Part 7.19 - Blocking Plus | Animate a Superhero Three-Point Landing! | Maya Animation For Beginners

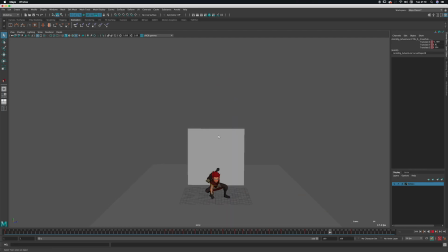0:04 Okay, one last check before we call this blocking approved. I just want to spend a bit of time checking over the blocking so far from all angles, just to make sure we're happy with it before moving on to first pass animation.
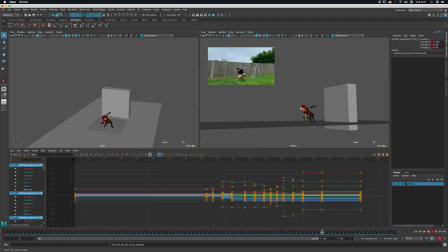0:16 Often you can get so obsessed with the camera view that you forget to check the character from all angles. And while you might think everything is working fine when looking at the camera view, it's only when you have it truly working in 3D space that you can be sure that what the camera sees is correct.
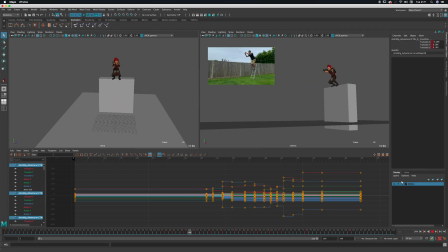0:31 Or maybe you're not happy with an aspect of the animation in the camera view, but you can't quite figure out why. 9 times out of 10 you'll see the problem instantly if you just view the animation from another angle. So with that in mind, let's take a look and see what we've got.
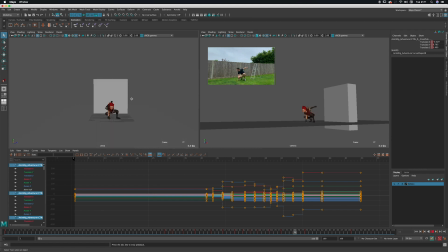0:47 So checking the perspective view now, let's just look from the front and see what our guy is doing as he jumps. So I think the first thing we could look at is the path of the feet. If I watch those as the feet leave the platform and fly through the air and come to the ground,
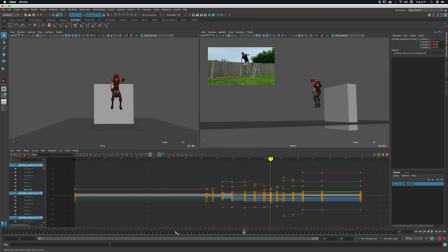1:06 they maintain their distance pretty much from each other. So it'd be nice to give that some contrast, and I think what would be good is if I move them closer together as he falls to the ground and then have them split apart again as he lands,
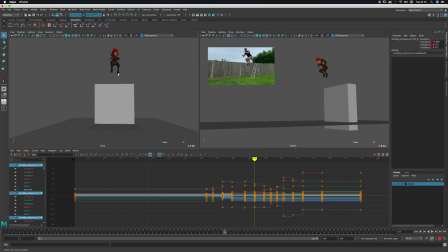1:21 just for some contrast, some more interest in what that body is doing during its flight. And the second thing I want to look at is just when we land, I just noticed that the whole torso, the whole trunk of his body shifts over to the left just there at the same time.
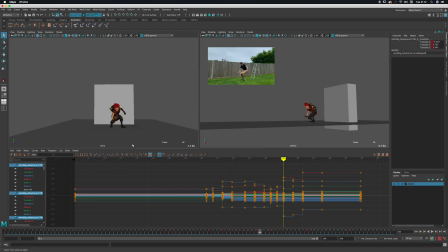1:41 So the hips and the chest move over to the left at the same time, and we're not getting that lead and follow. So I just like the hips to lead and the chest to follow at that point for a more organic motion. And I think actually let's do that right away, and I'll just lean the body over using the body control
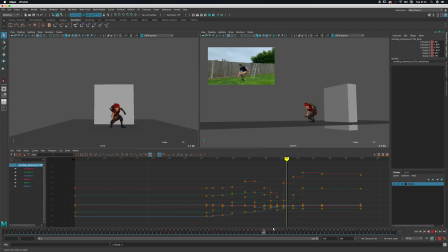1:59 on frame 69. Just so that the hips travel first and then the chest follows. So it's quite a subtle thing, but that's the kind of thing we're looking for. We're trying to add complexity to the motion, which is going to make it feel more organic.
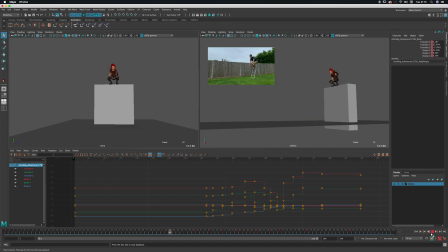2:18 Cool, so I think that's feeling better already, so let's check out those feet. So I want to make them get closer together, so let's see where we're going to start that. So somewhere in here, I think as we start the descent, we'll just pull them in and maybe point the toes in as well, just like that.
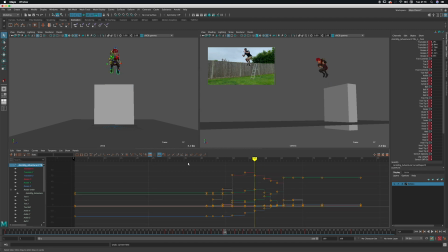2:38 Oh, sorry, I'm not on a whole keyframe. Let's start that again and pick an actual keyframe. Okay, we'll go on frame 60, just pull those in. Again, we'll point the toes in slightly, just for a sleeker feel, a more athletic feel.
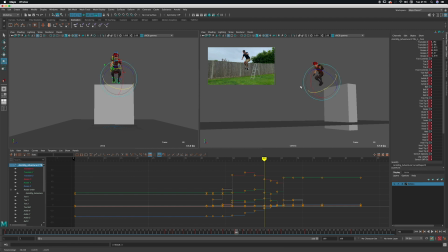2:56 And look at that, if you check in the camera view, you can see the effect it's having. I've been working in the perspective view to make it work, but you can see how that works. If I just undo previously, you can see that gap between the feet, but if I bring them closer together,
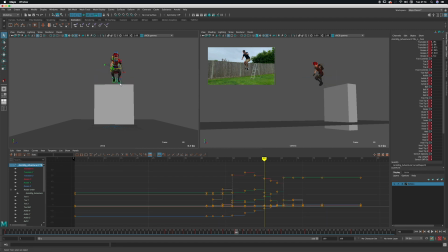3:11 as we're doing in the perspective view, that is having a positive effect on the camera view, because you're feeling that you're getting some contrast in the leg positions, you're getting some squash and stretch in those feet essentially,
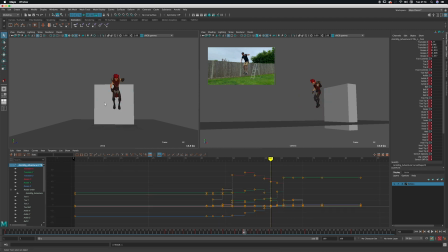3:26 as they start wide and then squash together and stretch out again as they land. All of those things are going to give the animation just a more appealing and more organic quality, and makes him feel more athletic, more like he knows what he's doing,
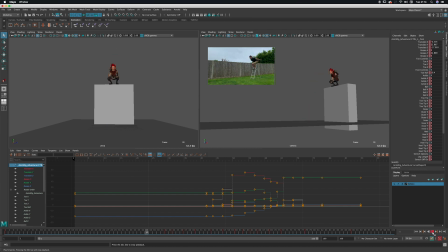3:45 more superhero. Okay, what else can we find? So how about this initial pose? It's not too great, it's a little bit straight up and down, I'd call it.
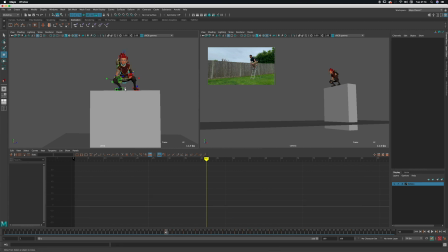4:01 Let's try and give some different angles by pulling that foot out, which actually already, it's nice, gives them a bit more lean, a little bit more personality there.
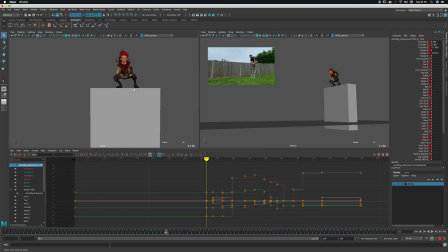4:16 But now you see when I step through, the foot isn't in the right place. But we can easily adjust that using the graph editor. So if I just undo that and we'll have a look. If we select the foot, just have a look at what axis we need to move.
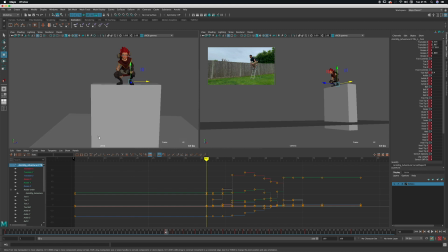4:34 So it's the translate X, it's the yellow bar, which because it's selected, but that would be red, and then I can just grab the red translate X curve, and all these ones that I've selected now are where we are on the platform, and if I push it up, it's going to push the foot out to the right. If I pulled it down, it would go to the left.
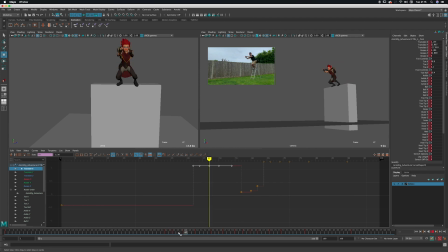4:54 Not quite working when we jump, but you can see the idea that you can affect multiple keys at the same time. Now it's not quite working in terms of the body, because I think when we jump here I'd expect the body to move over to the right to maintain its balance.
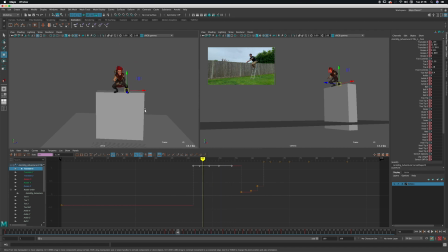5:10 So using the idea that the body will be above the center point of the feet. Okay, so how do we handle that? Let's have a think.
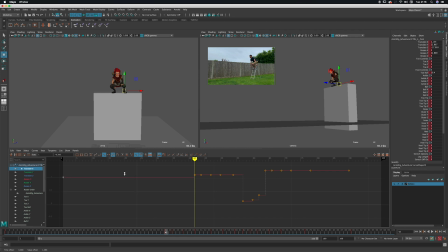5:26 So actually let's pull this key up from our initial pose. It should snap to it if I hold shift and middle mouse, drag it up. There we go, that's the same point. And then let's just pull those feet, have them start their journey towards the center,
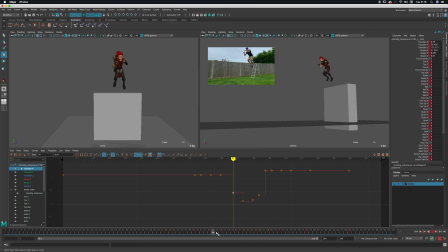5:44 just to blend into what we were going for previously. And now let's fix the body during that initial launch up.
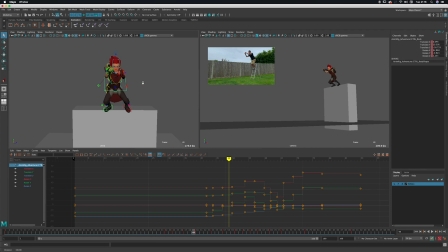5:52 So I'll grab the body control and the two hand IKs. And I'm just going to step through onto the keys and just eyeball it. So if I just move them over to the right, just so we get that torso lined up above the center between the 2 feet.
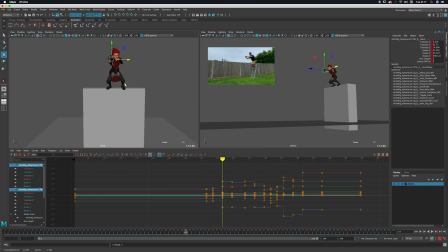6:11 So that's going to make him feel more in balance, and like those, both legs are powering his body forward. And just to explain that further, because we've got an asymmetrical stance on the body here, when you start to stand, both legs will engage and it's going to bring your body over to the right.
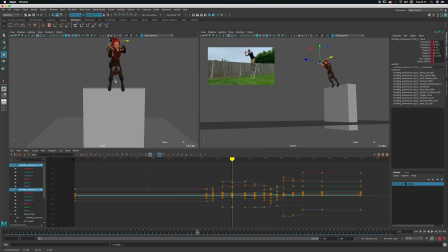6:27 I think if he stayed over to the left when he's jumping, it's going to feel like either he's got a weak leg on one side, or it's just going to feel a bit strange, a little bit off. So we'll just bring him over to the center so we don't have that effect of it feeling a bit weird.
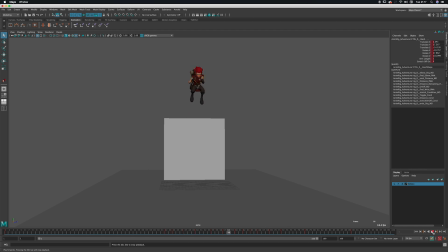6:46 And now let's just keep playing. And I'm just going to keep playing it.
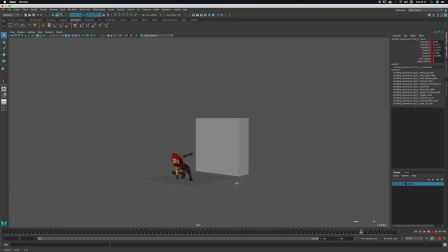6:50 I'm viewing from different angles, just so you guys can see, you know, how long this stuff does take.
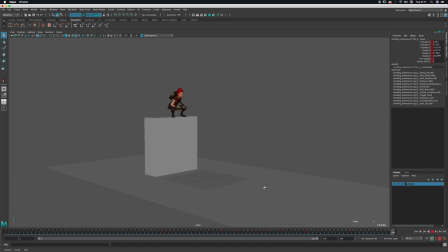6:57 I will do this for a little while.
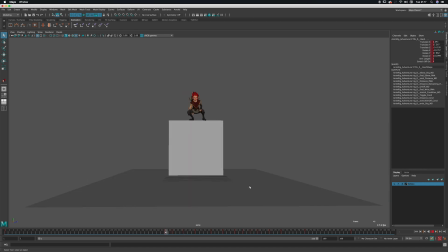7:00 I'm really just checking for paths of action, so making sure that nothing suddenly pops out to the side, for example, making sure that he feels like he's in balance, that we've got lead and follow, that we've got appealing motion.
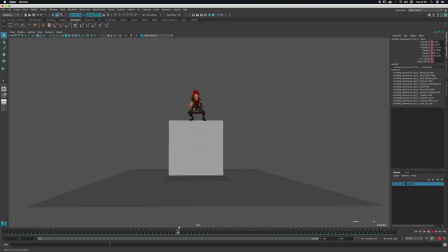7:17 And appealing motion really is following all those rules of lead and follow, offsetting actions, nothing happening at the same time.
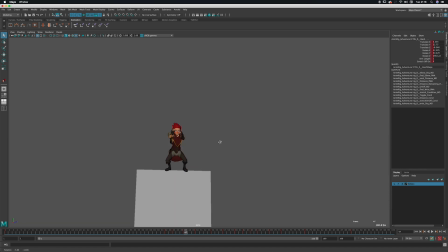7:26 I've just been looking at the chest, for example.
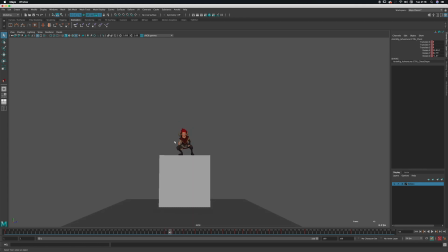7:31 So it looks like we've got an angle going this way, down to screen left, and then when we jump up it reverses and goes the opposite direction, which is good. It's nice to get some contrast in there, so I'm happy with that. But let's just have a look in the graph, I think on the rotate Y of that chest.
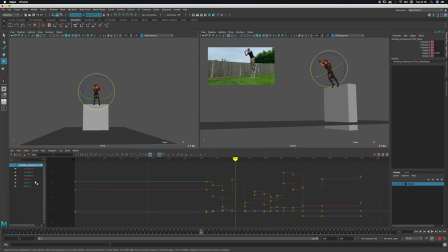7:51 I just wonder if it's popping left and right a bit, so let's have a look. So here we go. So we've got the keys that are going down are moving our chest out to the left,
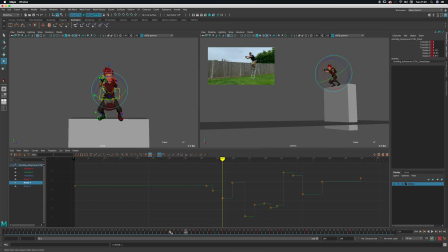8:04 and the ones that are rising are moving our chest out to the right. So you can see there's a bit of up and down happening there, which is going to result in the chest moving left and right quite a lot over a short space of time.